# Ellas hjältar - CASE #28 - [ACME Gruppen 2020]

Varför ska jag sitta och kolla in en datum? Det är så kul att kolla med bollarna. Ellas Hjältar är en stiftelse som hjälper svårt sjuka och utsatta barn.
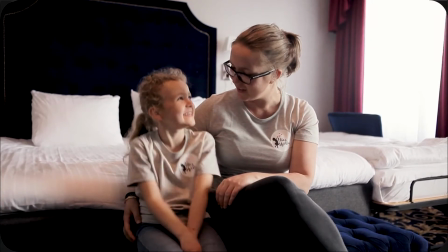9s
De hörde av sig till oss och sa att vi behöver en riktig reklamfilm. Och det är jäkligt kul för att de har redan ett så pass bra team bakom sig som fotografer och allting. Så vi kunde gå in helhjärtat och fokusera 110% på en produkt. Det samt att vi fick otroligt mycket kreativ frihet.
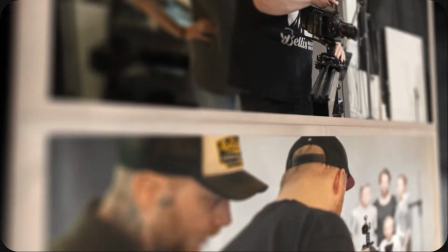32s
I projektet med Elas Hjältar behövde vi en solid bas att stå på. Eftersom vi använde oss av en röstskådis, vi använde oss av musiker. Allt det här skulle komma ihop till en helhet där flera, även externa parter, skulle förstå visionen och inte minst kunden. Just grundarbetet i det här projektet var jätteviktigt.
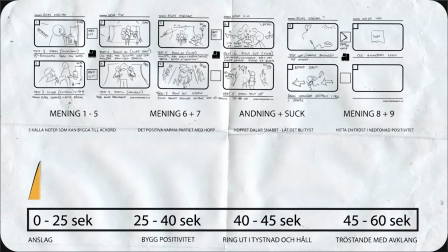56s
För det var med hjälp av ett storyboard som vi kunde hitta en kurva och en ton i som även musikerna kunde förstå sig på när de skulle tonsätta. Likadant regin till röstskådespelaren.
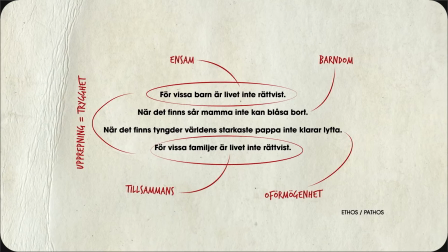68s
Att hitta de här små subtila tonskifterna som verkligen trycker till precis där vi vill. Vi valde att filma mesta delen av videon i en studio just för att matcha lite av det tidigare bildspråket som Hellas Hjälta använder sig av.
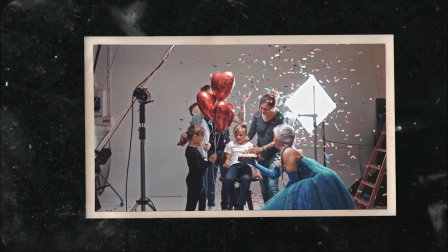85s
Att det finns en backdrop, det är stageat, det är en scen, men runtomkring finns det en verklighet du aldrig kan ta bort heller. Den är alltid med dig och lite så är det ju också att ha ett sjukt barn.
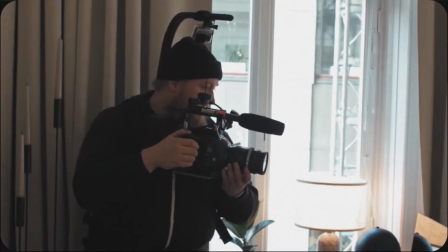98s
Att det finns kanske dagar där man gör någonting som är så speciellt som en fest eller en idolträff eller så här att allting är så här målat i rosa. Men precis bakom det finns det också en verklighet som inte går bort och det var någonting vi verkligen ville spegla. och därför körde vi i studio.
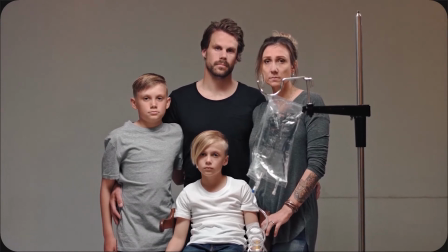117s
Anledningen till att kameraspråket är så pass stabilt som det är det är för att vi verkligen inte ville ha
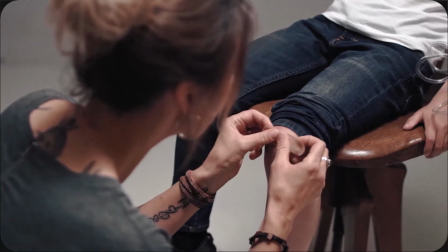122s
någonting som tar onödig fokus från det som faktiskt är viktigt i bild och det är personerna.
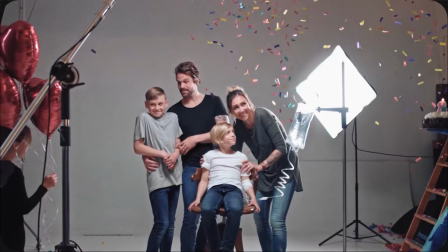128s
Det är mycket närbilder, det är små subtila kamera, pushar in och ut och detta håller vi ända fram till sista scenen
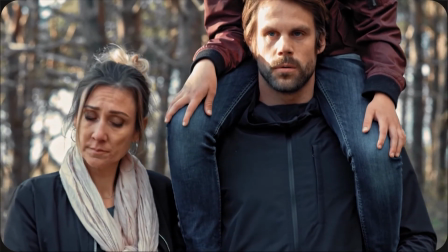136s
när vi tar oss ut ur studion och hamnar i skogen där familjens liv har vänts upp och ner och det är lite mer skakigt. Och ett skakigt kamera kan också ge det en lite mer subjektiv känsla av att man faktiskt är där och man är nära. Allting handlar ju om att på något sätt försöka översätta vad de känner och få det att nå ut genom rytan och in i folk.
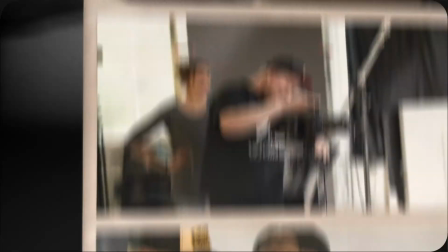162s
Det är otroligt kul samtidigt väldigt spännande att jobba med en sån stiftelse som Hellas Hjälta som drivs av ett gäng eldsjälar som helt enkelt jobbar för en otroligt god och fin sak.